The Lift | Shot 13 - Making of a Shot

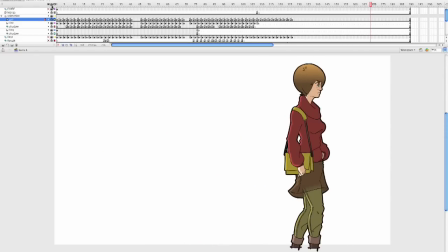249s
Now, when I was in After Effects, what we did is, this is what the final looks like, all integrated.
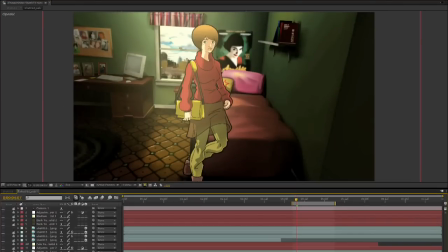257s
And the way we get to this is start with the character,
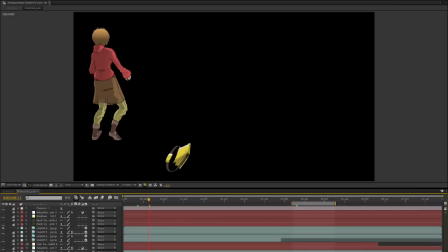265s
her bag. Then I usually add in the CG,
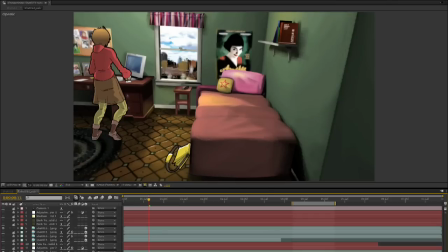274s
which just gives you an idea, but you can see it feels kind of flat, so what we do is we add in the shadows, which are painted in Flash, but then brought in and then blurred.
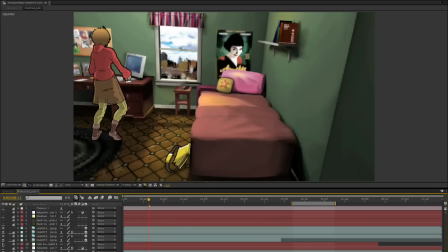292s
And then I also added a reflection in the floor and a shine on the screen, so you'll see the reflection right there.
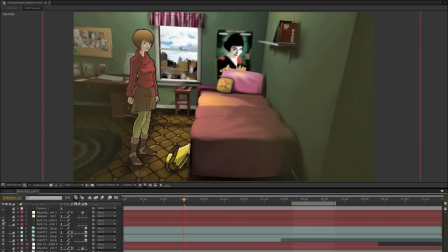304s
And then I add all the texturing stuff, which gives it a little bit more of a lit feel and darkens up areas. And then this is the light, and then I usually do an adjustment on it to then make it the final product.
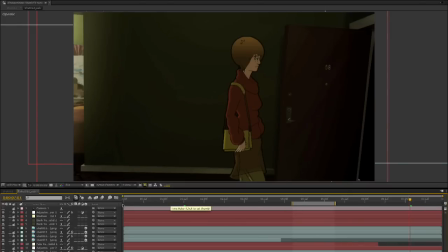321s
Here you can see it over here, and then the final look is actually this,
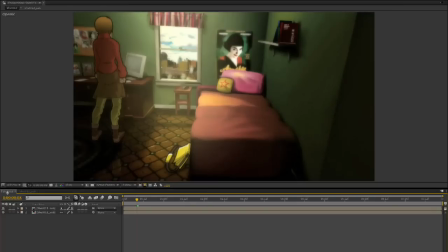328s
where I add a grain
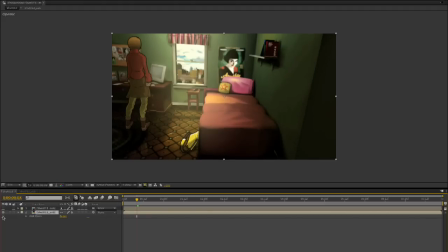334s
effect, which kind of prevents banding a little bit. It doesn't do the best work because I'm also adding this lens blur across everything. So hopefully it will prevent banding.
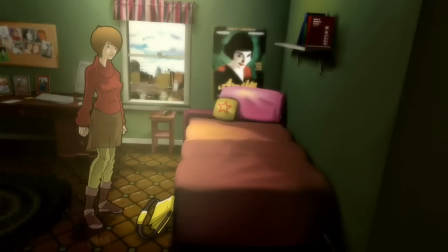348s
And now I'm playing the shot one last time so you can see the finished product, and that's it.
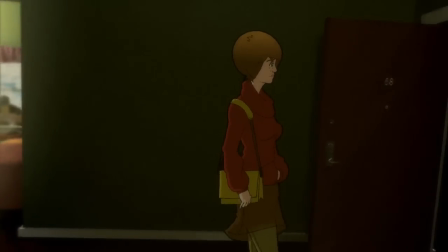353s
So I hope to do this again soon. Come back and check out what I have to show.
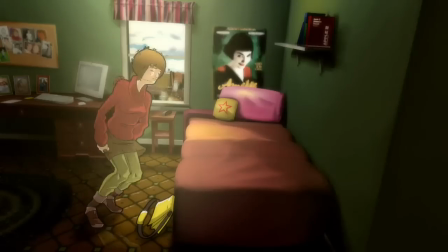359s
Thanks, bye.